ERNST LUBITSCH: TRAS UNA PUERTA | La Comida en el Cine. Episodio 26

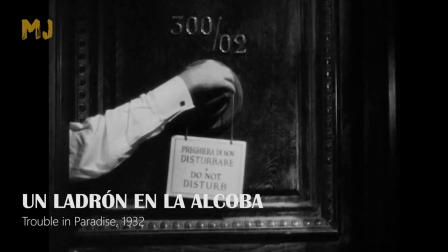La escena se cierra cuando Marshall, en mangas de camisa, coloca el letrero de no molestar en la puerta.
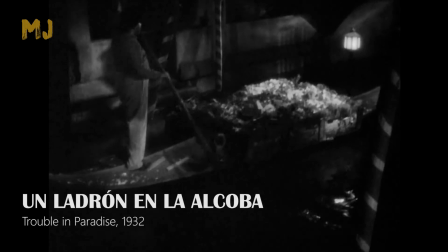A continuación, la góndola del basurero penetra en la oscuridad de la noche.
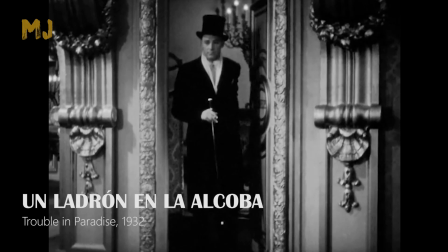Poco después, en París, vemos cómo Hopkins le da un bocado a su croissant tras mojarlo en el café.
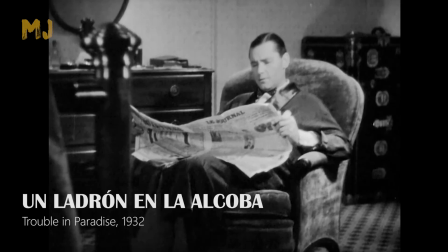Lo hace de forma casi furtiva, aparentemente inexplicable, mientras Marshall Marshall lee el diario.
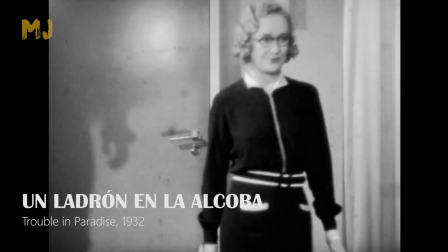Más adelante veremos la relación. Hopkins habla con la rica heredera a la que intentan desvalijar, mientras esta desayuna.
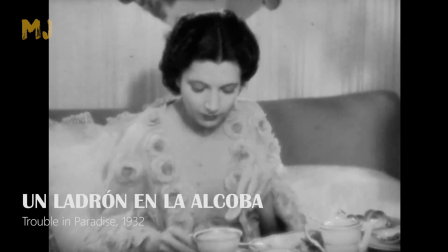Cuando Hopkins está distraída, Kay Francis moja un trozo de croissant en el café y le da un bocado.
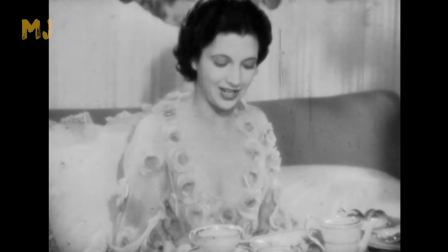Una acción idéntica a la antes descrita, lo que obviamente las relaciona.
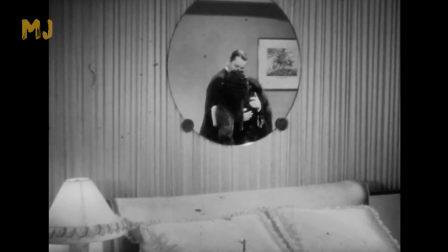La heredera también está enamorada de Marshall.
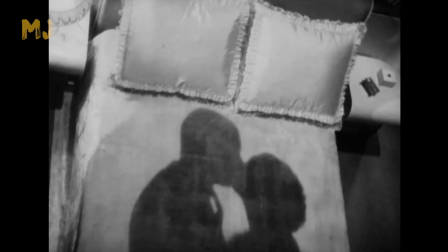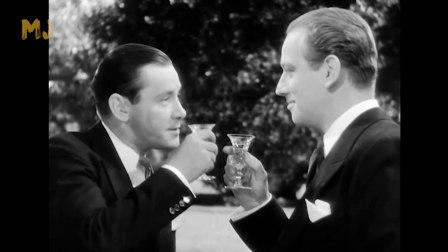La apuesta por lo sugerido y la libre interpretación del espectador alcanza su nivel más atrevido en Ángel,
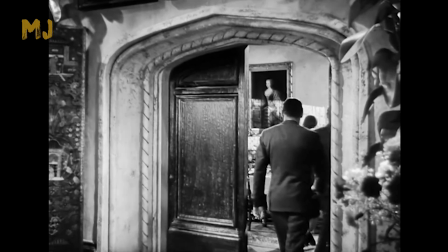cuando Lubitsch decide ocultar el momento cumbre de la película, la comida entre un matrimonio y el amante de ella,
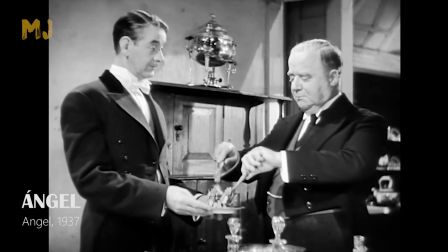antiguo amigo de él. A cambio, el director alemán nos sitúa en la cocina con el servicio,
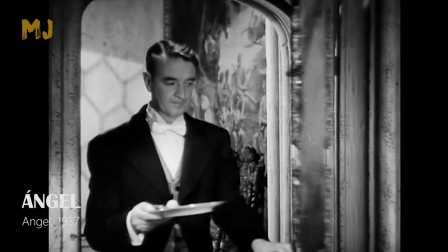y es a través de las idas y venidas del camarero que obtendremos la información.
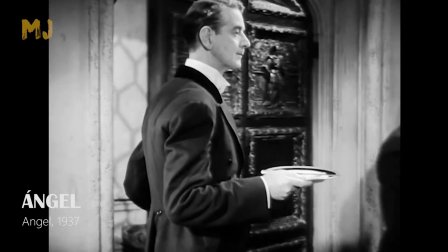Lo más relevante llega con los platos que vienen de vuelta. El del marido está vacío.
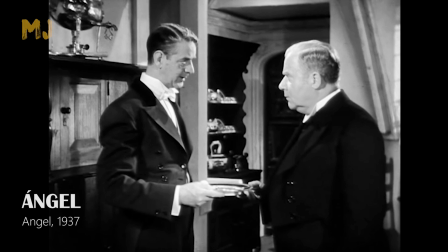El de la mujer con la carne sin tocar. El del amante con la carne apenas cuarteada.
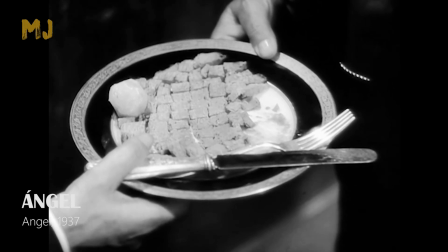Lubitsch pone al espectador a trabajar, que, atendiendo a ese viejo dicho, según el cual uno no tiene hambre cuando está enamorado,
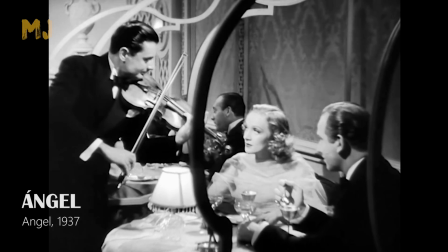puede intuir en qué situación emocional están los personajes, o quizás no coman fruto de los nervios o de la culpa en el caso de ella.
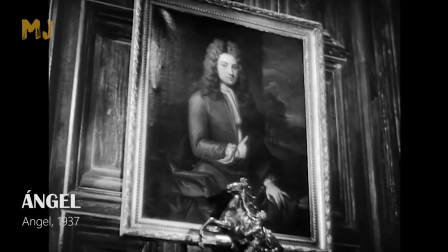El marido, que come despreocupado, parece el más fácil de describir.
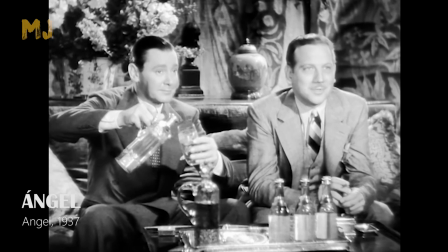La línea entre el drama y la comedia, que por lo general en Lubitsch siempre cae hacia la segunda,
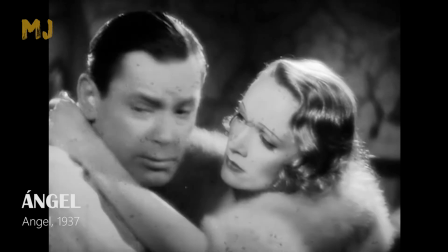cambia en ángel al drama más humano, reflejando cómo el paso del tiempo y el hastío de la vida en pareja
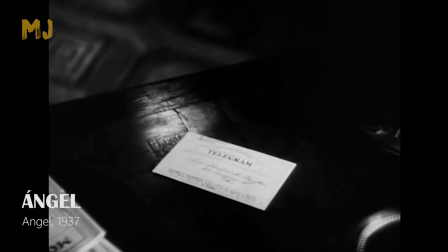acaba atormentando a personas que parecen tenerlo todo para ser felices.
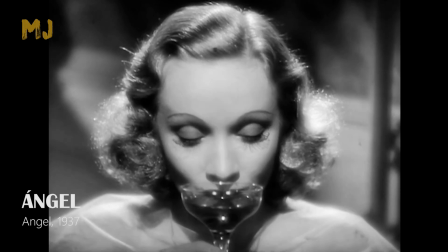Marlene Dietrich, espectacular como siempre, da vida a una mujer de pasado desconocido y probablemente turbio,
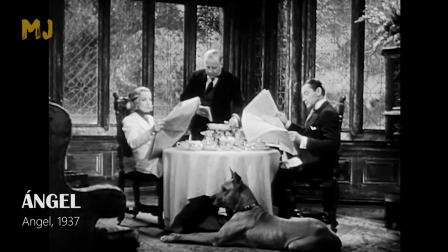abatida por el aburrimiento, tal y como vemos mientras desayuna con el marido, cada uno con su diario,
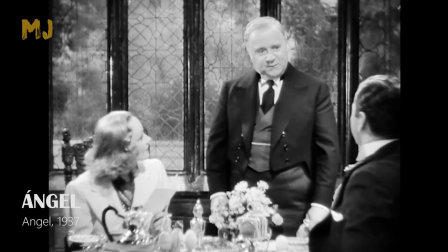separados primero por el sirviente y luego directamente por el plano contraplano.
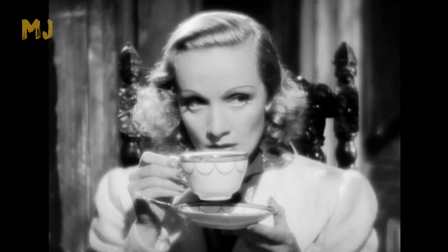Su vida en común es tan insulsa y anodina que incluso cuando intentan pelearse no lo consiguen.
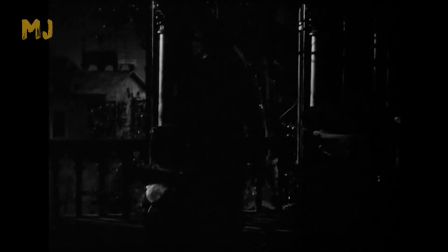Ser o no ser pasaba en Varsovia, un ladrón en la alcoba en Venecia y París, y Ángel en París y Londres.
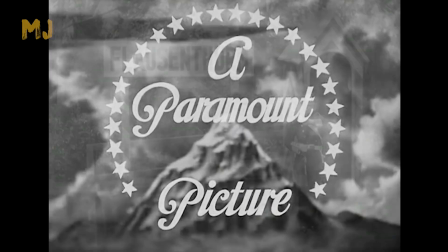En la opereta El teniente seductor viajamos hasta el reino ficticio de Flausenzurm,
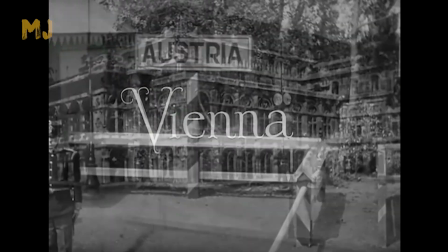pequeño país vecino de Austria. La trama arranca en la ciudad de Viena.
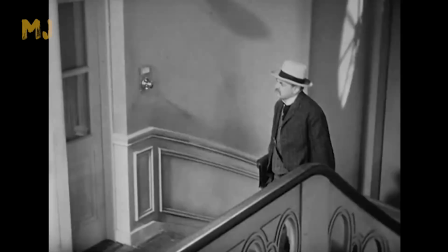Mirad qué brillante presentación de personaje, sin que éste ni siquiera aparezca en pantalla.
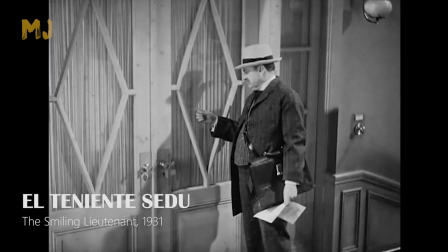Primero sabemos que es un teniente presumido y derrochador, al no abrir la puerta al sastre que viene a cobrarle.
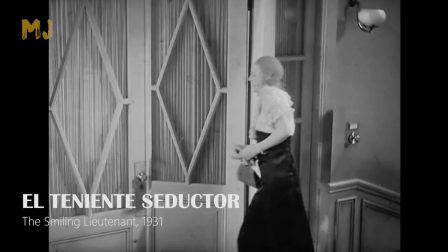Luego, con la llegada y salida de la chica por esa misma puerta, que es un mujeriego de notable éxito.
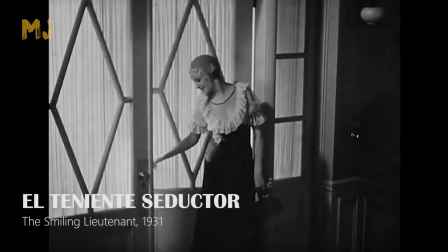Cuando Maurice Chevalier aparece al fin, junto a una botella de vino y dos copas, se intuye otra definición.
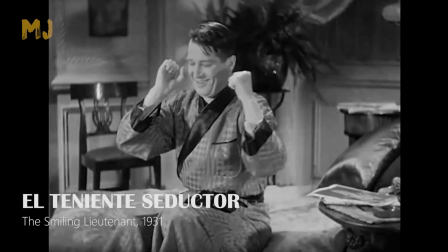Su vida de bebida, mujeres y placer inacabable parece llevarlo al aburrimiento.
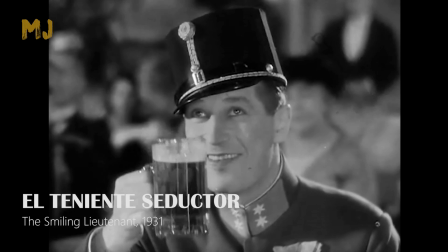Todo cambia cuando cae rendido a los pies de Claudette Colbert, una sencilla violinista.